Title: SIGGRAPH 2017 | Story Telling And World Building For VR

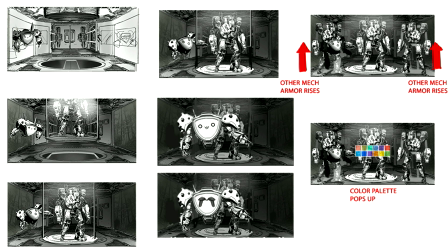12:24 Peggy and I could do this, hand off to him, step away, And our team knew exactly what Peggy and I wanted. And then they would continue to add on top of this. Continue to add better mechanics, better gameplay to this entire thing. Yeah, I mean, an example is like, of course, it's great for artists to be able to see this. But it's also great for the programmers to see it. As you can see, we have something like the color palette popping up.
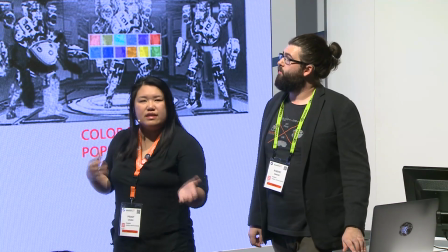12:44 This is good for us to kind of make a list off of. We're like, hey, we need something where we can color the robots. What can that be like?
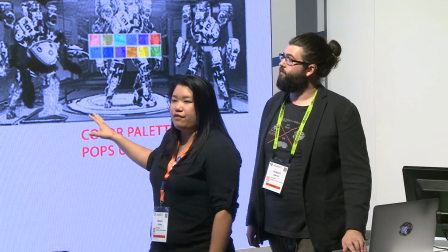12:49 And so this was like a great guide for us to follow, everybody to follow.
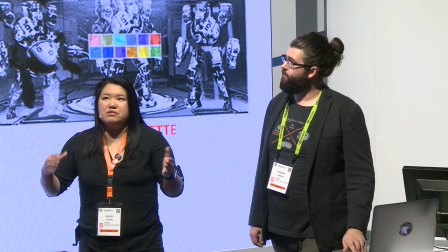12:52 And so it was kind of like a work in progress script slash storyboard that all of us can kind of contribute to and go back and forth on.
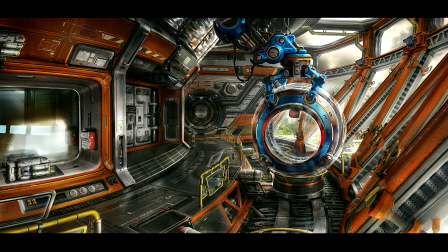13:02 Yeah. I mean, again, hearkening back to that idea that I'm not sure if I brought this up earlier, but a rule for Peggy and I is that concept art is king. You need to lay down all your information at the very beginning of the process so you're not making it up for it later on.
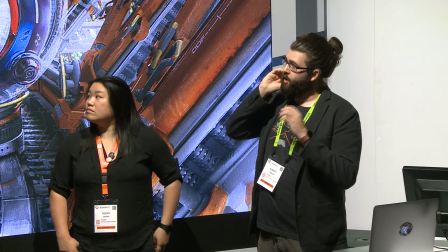13:16 So Peggy and I spent a long time with one of our concept artists flushing this entire area out, getting all the details down.
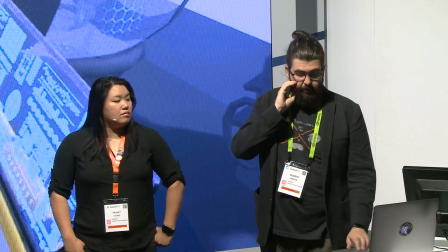13:21 That way we could hand it off to our 3D modelers, and they could kick ass. So what you're gonna see here is a first rough out pass that our 3D modelers did,
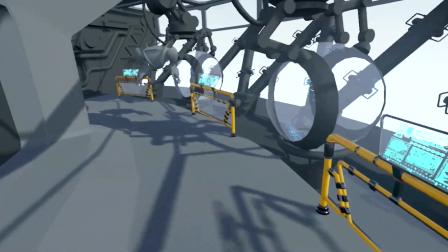13:29 just to get kind of a scale and proper proportions down for the scene before we moved on to the final scene that you're about to see.
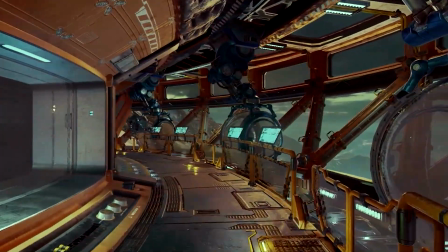13:35 Okay. I've got a list of stuff to do. I've got a door for the robot. Some people tell me what to do.
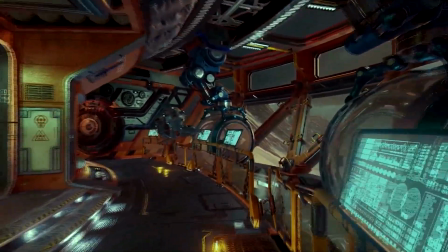13:41 I'm a slave. But you know what's fine? I have kids. I've got kids all the time.
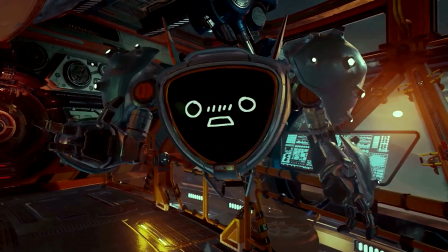13:46 I've got to do everything. Oh, hey. Hey. Hello there. Whoa. I didn't see him.
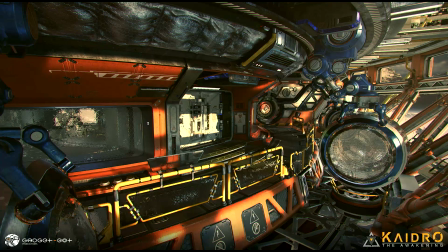13:52 Welcome to the command room, cadet.
Little fun fact.
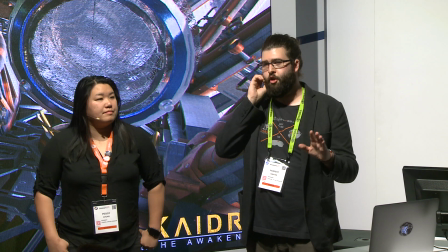13:56 I don't know if any of you have seen a show called Invader Zim,
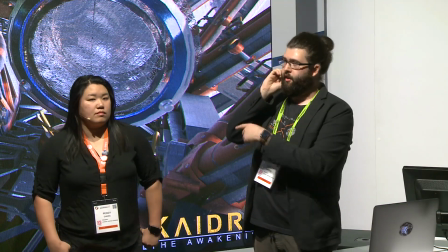13:59 but my brother did the voice of a character in there called Gur. he did the voice for the robot that you see throughout the show or throughout the game.
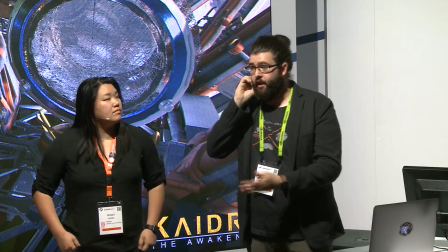14:07 So this screenshot you see is a final render from the game, in-game render. And I just want to go back and forth between the two real quick.
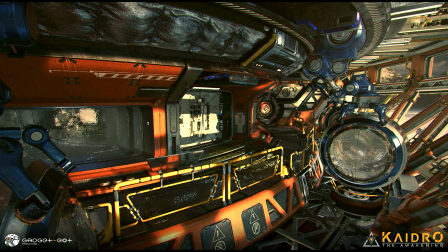14:14 This is the concept art piece, and then this is the final render. Obviously, the render looks a little better since it's in the scene, but it has all the details and everything that we planned in that concept art shot and made the production a lot easier as we move forward. A lot of these assets you see, too, like the balls here and the arms, were all built in Modo and then brought into Unreal directly.
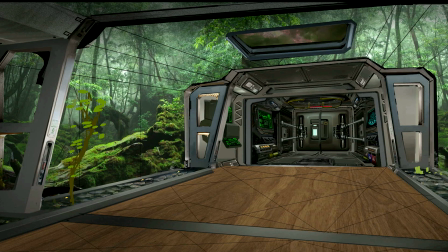14:36 Yeah, an example is, you know, if we don't have a clear concept, that really slowed us down. And this is an example of it. We actually didn't even finish this painting. What happened was this is the room right before the command room, the orange room that you saw. This one wasn't really thought out. The storytelling wasn't really there. And that's the snag we ran into. And we're like, okay, let's just revamp this.
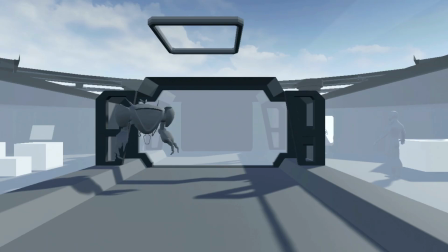14:54 Let's kick this out. And so we even got to the point where we built a little rough model of it.
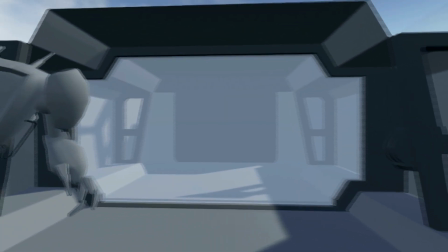14:58 What we did end up keeping, though, is you'll see on the left side, there's a classroom. And so that makes sense.
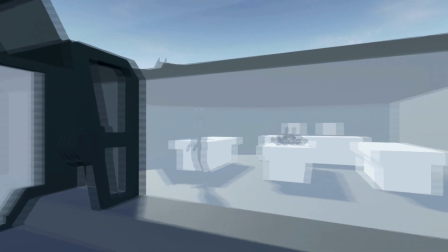15:03 Okay, that's the storytelling side. The right side, there's a medical bay because these kids might get sick, and that's very common.
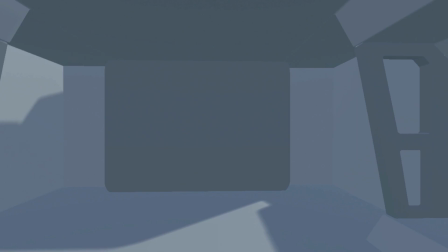15:09 And so what we did was in the middle, we didn't really have a purpose. There was no purpose in that middle room.
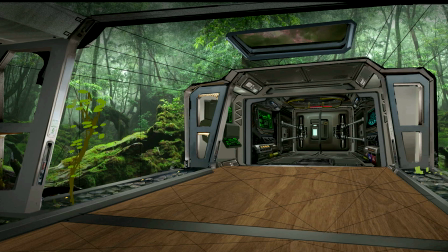15:13 And so we went backwards and we're like, okay, let's take a step back and figure out what can be fun for interaction side and for the storytelling side.
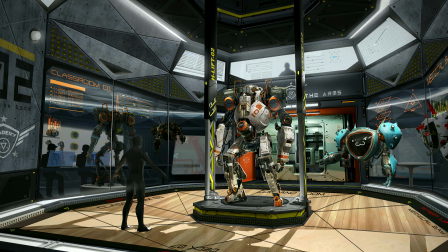15:20 And so you see in the next image, we went back to the concept phase. And so with this, I built out, I did a little sketch and then went to Moto and I built it out. I built out the space and then painted on top of it. And it was all based off the concept of, hey, what's interesting about this world? We see, we drive these robots, but we never got to see it up close.
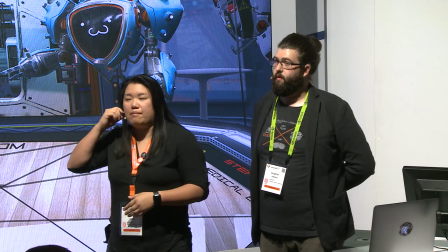15:39 And so we decided, let's make it like a little mech garage. We'll make it into like a mech garage.
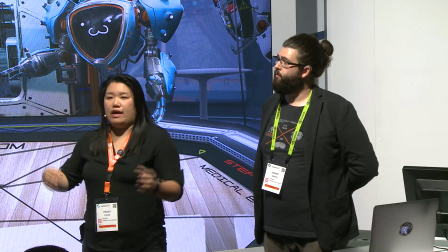15:44 So a chassis will drop down and there's two armors that pop up on the left and right.
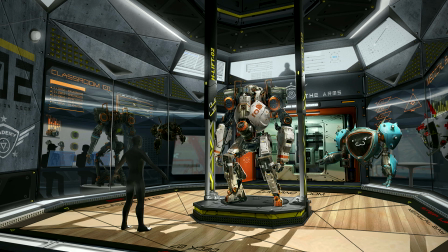15:48 And you drop armor onto it and customize the color and customize if it's a more heavy armor based or more weapon based. And so this gave us a way to have players to be more invested in the character. Now you're like, okay, I customized this guy. I get to drive him later. I'm sorry, go ahead. No, I mean, to go back on to story again,
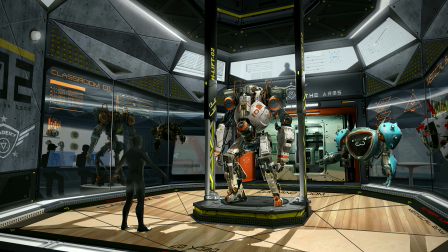16:06 we wanted to get a fun gameplay mechanic going here so that people could build their own robots and take that onto the battlefield and destroy some other robots. But one thing we really wanted to play back on is that you are inside of an academy. So while you're there building things, you'll realize that on the left side, there's a bunch of kids that are learning about how these robots are built and how they're being constructed. while on the right side,
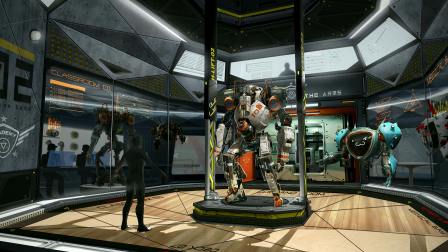16:25 that medical bay we were talking about is playing out, and you see kids that were sick from the balls when they were inside of those things or whatever was happening to them.